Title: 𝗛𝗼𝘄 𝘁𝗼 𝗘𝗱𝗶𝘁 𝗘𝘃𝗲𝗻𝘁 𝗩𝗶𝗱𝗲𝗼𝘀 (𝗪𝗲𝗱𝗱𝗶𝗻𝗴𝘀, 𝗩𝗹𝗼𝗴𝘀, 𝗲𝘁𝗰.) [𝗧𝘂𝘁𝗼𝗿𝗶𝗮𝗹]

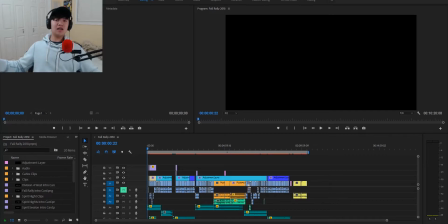[0:02]
Alright boys and girls, welcome to this video. Today we're going to be talking about how to edit a video, very broad sense. So we're really going to be running over the basics of what I believe make a good video. This is specifically to editing events, not to editing movies and stuff. I will make a separate video on that,
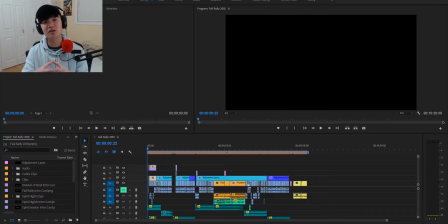[0:18]
but these are just the basic steps that I believe that you need to know in order to edit a very well-rounded events video. And if you want to contact me on editing a video for you or filming something, I have my business inquiries in the description, my website and my email, so you can check me out there.
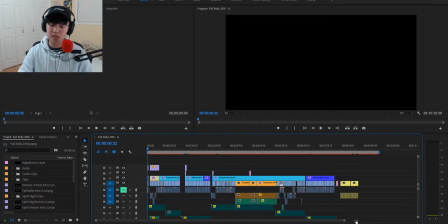[0:36]
But this video that I'm going to be using today is a video edited for Division 4 West Key Club.
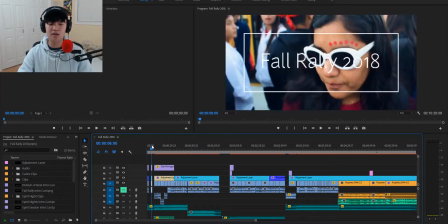[0:44]
So this is a fall rally video. You can check it out in the description to have a better understanding of this video, but it isn't extremely necessary. I just highly recommend you do, just to give you a basic understanding and show you a bit of my style of editing.
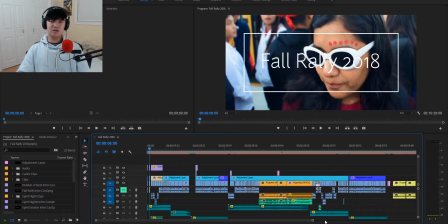[0:59]
So first thing I want to talk about isn't really a step yet. This is just like a preface. It's that, but this is just what video editing really is.
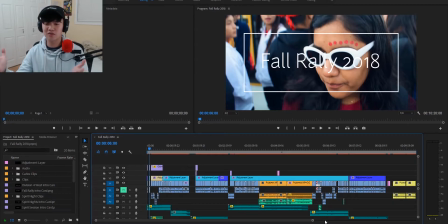[1:13]
Because when you think of video editing, a lot of people think of, oh, you just cut together the footage, just pop, you pop them all down, put some music underneath, and done. You're done, right? It's not that simple. Video editing, essentially a video is an experience, right?
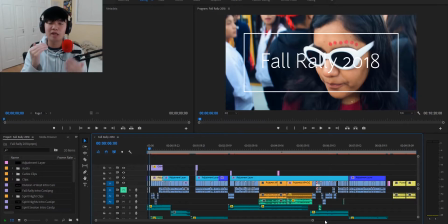[1:28]
So you need to understand what experience you want your audience to be feeling, right? What you want them to think while editing or while watching your video, and how your editing can influence that, right? So video editing is post-production. So you gotta understand your footage.
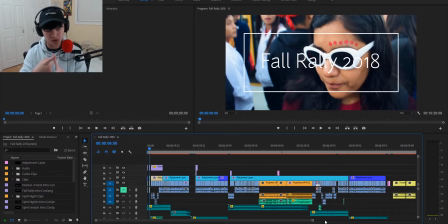[1:44]
So that's the first step here. You gotta know your footage in order to tell that story, right? So you gotta know what you're working with. So in this video here, of course, the event is Fall Rally, going to Six Flags, right?
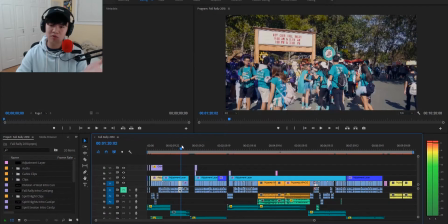[1:57]
So we have all our footage of all the members. We have our establishment shots and stuff.
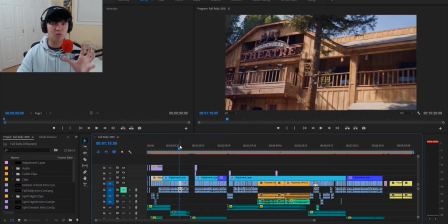[2:02]
So you gotta understand what footage creates what purpose.
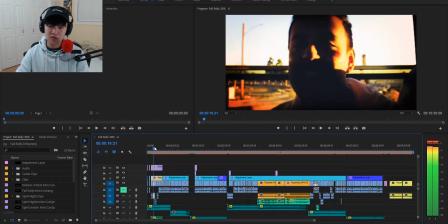[2:06]
For example, these shots right here to show the members having a good time, right?
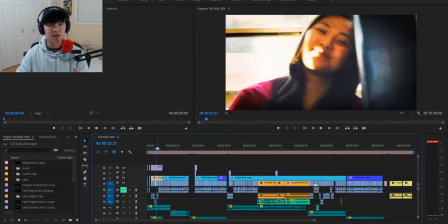[2:12]
So you want to pick out the footage that best creates experience, right?
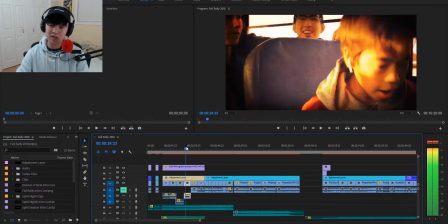[2:18]
So all these footage have members smiling, singing, having fun, right?
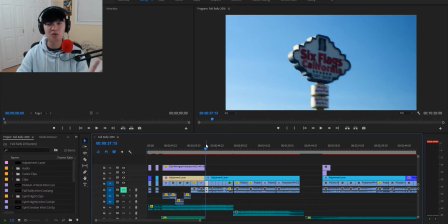[2:24]
And we have shots like this, which are establishment shots. So you wouldn't know that everyone's at Six Flags unless you show this, right?
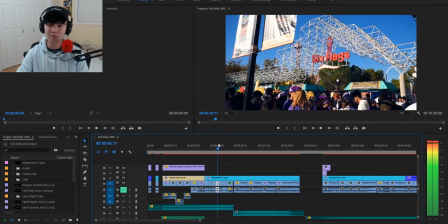[2:31]
So you have the Six Flags establishment shots, you have everyone walking into the park. Again, establishment shot of here's the entrance to Six Flags, right?
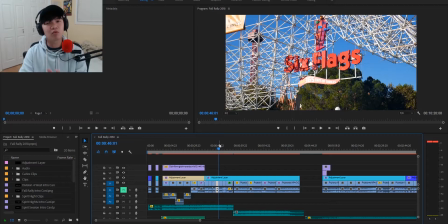[2:39]
So it's very important to know what you're working with. I will create another video specifically on this, how to organize your footage, how to go through and pick out which is the best, which are the best shots, which to cut out, which to keep. But essentially, the first step is knowing your footage, right?
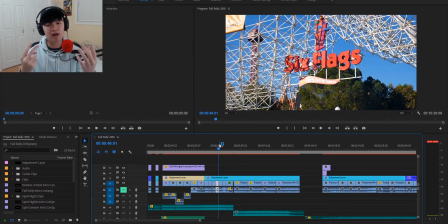[3:00]
The second step is telling a story, or essentially how to cut together your footage, how you want to organize your video, right? So if you've watched the video or the Fall Rally video, there are essentially roughly four sections to it, 4 or 5.
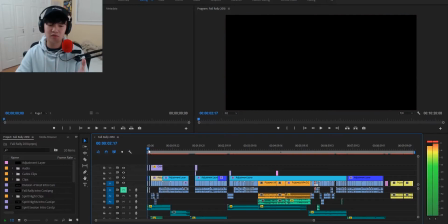[3:17]
I say that because, first of all, we have this section right here, this area.
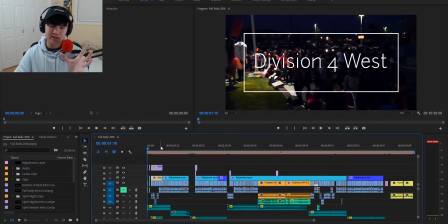[3:22]
And what this area essentially is showing us getting to Six Flags, right?
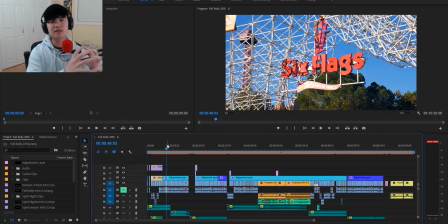[3:29]
Excuse me. So that's the first arc, sort of the introduction, like where are we, what are we doing, right?
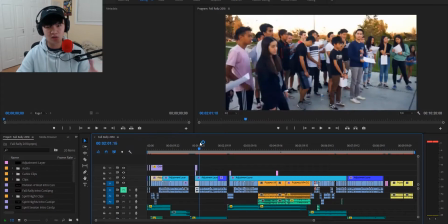[3:36]
The second arc is showing the progress that we made up until that point, sort of a flashback.
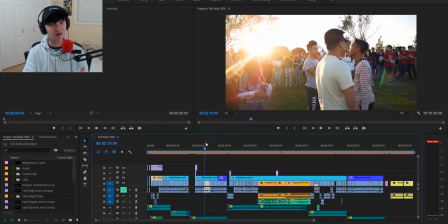[3:41]
Now you don't have to organize your video this way. This is a very extremely good way to do a wedding video. However, if you're editing a wedding video, you want to, show the party, show everyone having fun. But then you also want to get to the couples, right? So how did they get to that point? You don't want to just show them getting married, kissing, all of that.
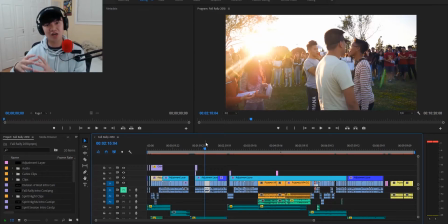[4:00]
All that stuff is great, right?